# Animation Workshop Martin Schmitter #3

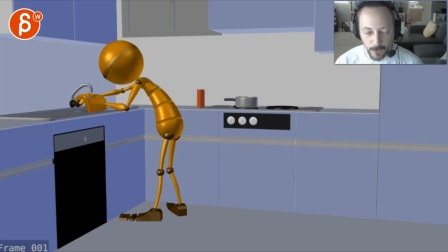All right, I'm gonna take a look at this before reading your email as you're writing out what the story is.
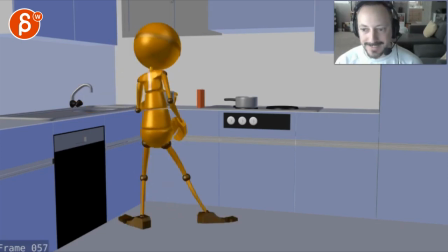Lower that volume just a tad. Let's go back.
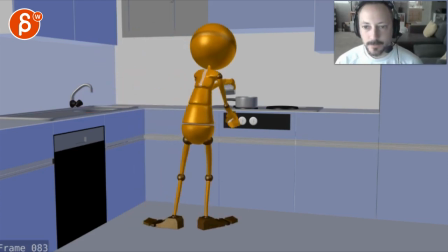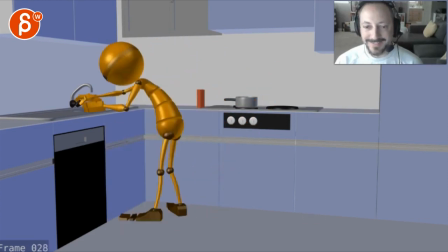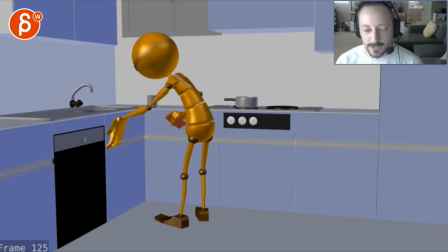You know, it's so interesting how to me sound design helps.
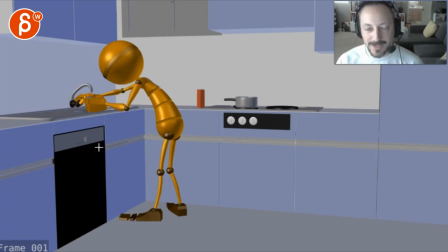I always say that if I wouldn't do animation I would do sound design, but I just love how there's just that extra layer because of the sounds but anyway let's watch it again so
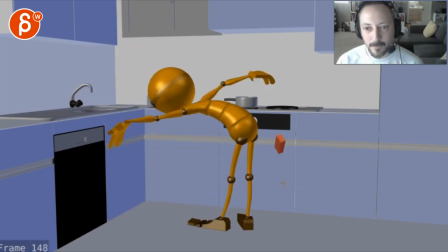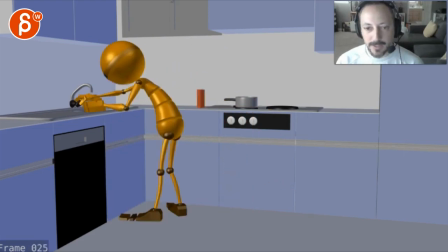my two impressions would be this is all cool
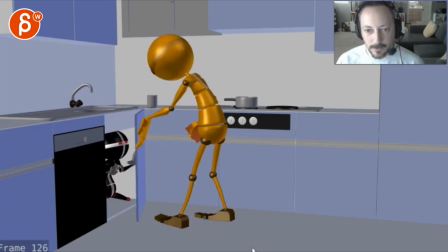here it's a bit of a tricky pose with this
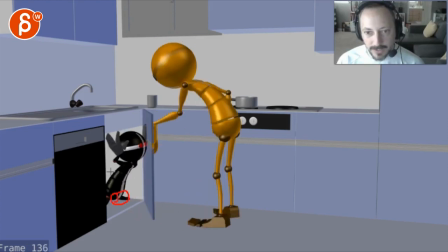stump out here we don't quite know what's going on with the legs you know the heads it's very dark so the hand silhouette in front of the head is not quite working that stuff you
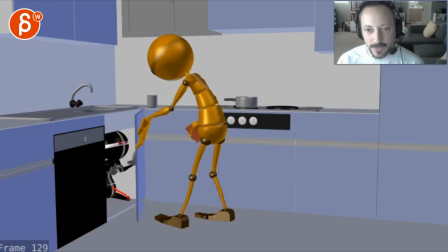know it's just not very clear so for that little peak I would do something a bit clear and this to me looks like he is he's looking out
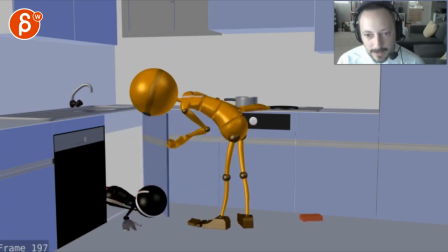he's trying to get out and then here he seems dead
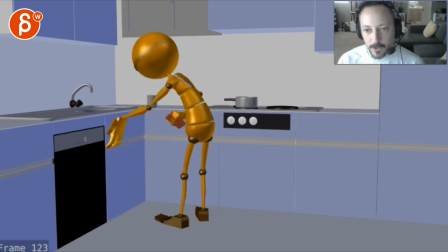so I'm not quite sure what's going on there and in terms of style it
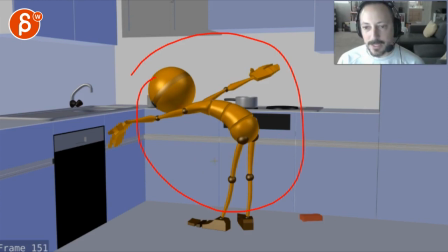feels like when this happens could be faster and snappier and just I don't know how far you want to go in terms of style and cartooniness and have him bounce up and do some leg scramble but I feel like this could be bigger and then when this happens it's weird because this seems
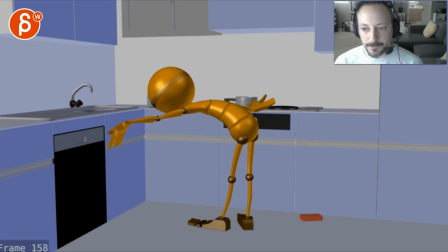like whoa like what happened there but then on
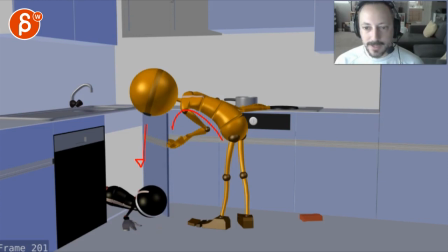this it feels more like huh I guess that's where I put my corpse or whatever it is
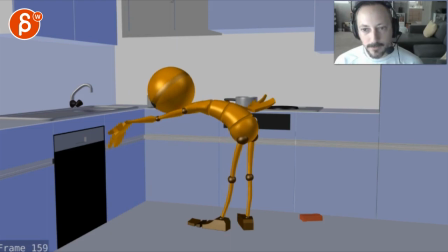so I'm not quite sure either you make this less of a surprise so this seems more in character or if you want him to be surprised and
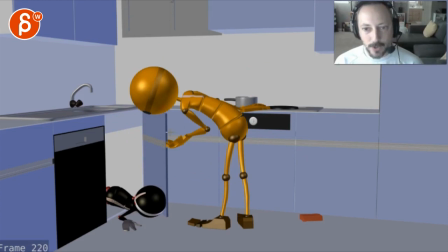shocked that would make it bigger but then this here i would open up the door and have to take a couple steps back to kind of be in the more like what's what's gonna happen why is this person in there i don't know that's kind of that's the reaction that i had i'm
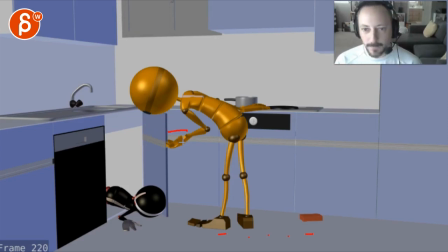gonna read now what you wrote and pause this critique all right this was just a split second for you i read your mail it's totally different okay for those that are watching There's a couple of things.
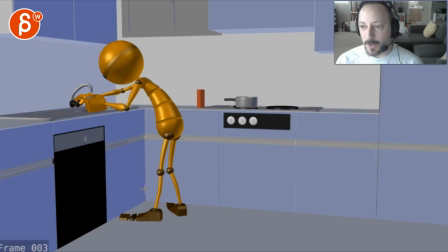So you're saying he is happy and really focused while working in the kitchen. Let's turn off the sound.
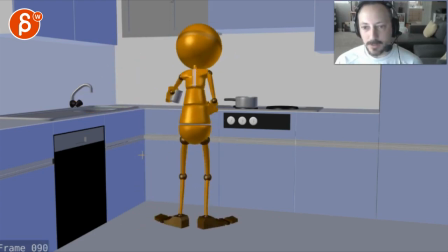This to me seems fairly relaxed. Like, alright, I'm going to put this in here and put this away. This seems very, very relaxed. It's kind of like, alright, I guess it's Wednesday, I've got to do this. Except for this, which is interesting.
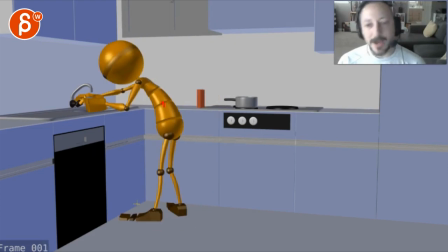But if you want to say happy and focused, you know, there could be a little bit of a bounce. And the way he turns this off could be...
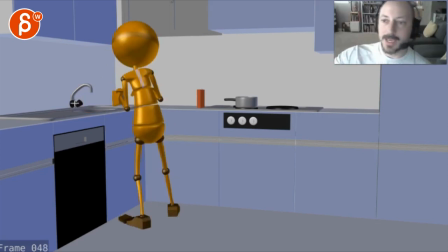Where's my hand? like he's doing kind of this and instead of just going turning it off the knob, it could be a little bit of a snap to it.
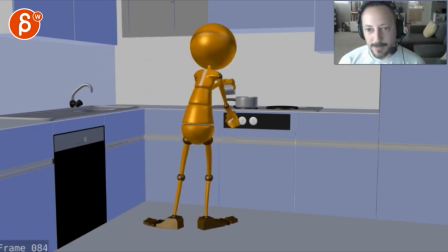There's a bit more and you can probably push in this a bit. And then I would probably...
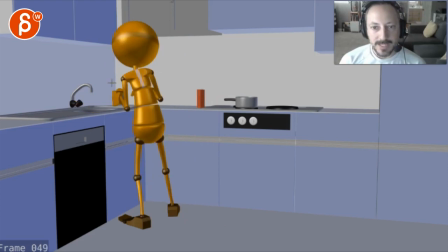Where is this hand here? During this, I would do a switch from the cup to this hand.
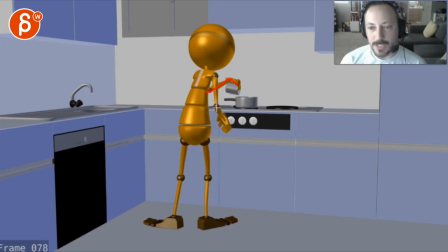Because right now the silhouette is a bit muddled. I was thinking, imagine that hand could be here. And imagine this arm, you know... I mean you could have it open like this right if that's that's the
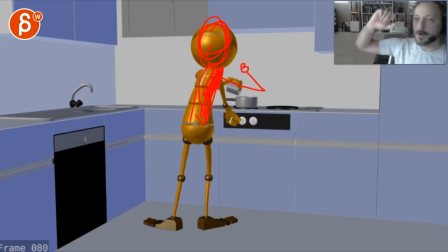body but it's just something where again my arm it's not like hitting like this but he could do like just there's more exaggerated motions and kind of like I'm putting this in here I'm gonna put that in here like
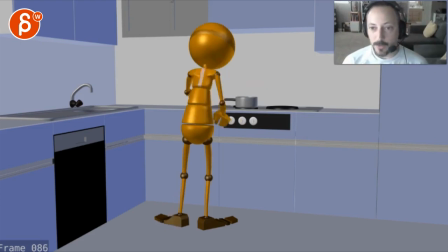those type of moves you could add to give that impression of he's really really happy because what you're trying to do.
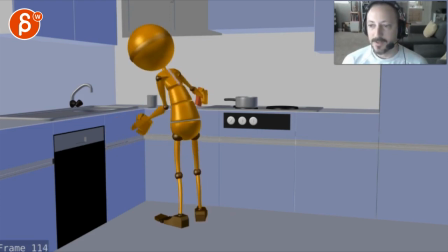And for me it seems a bit more relaxed. Now here's the biggest change from what I got from this.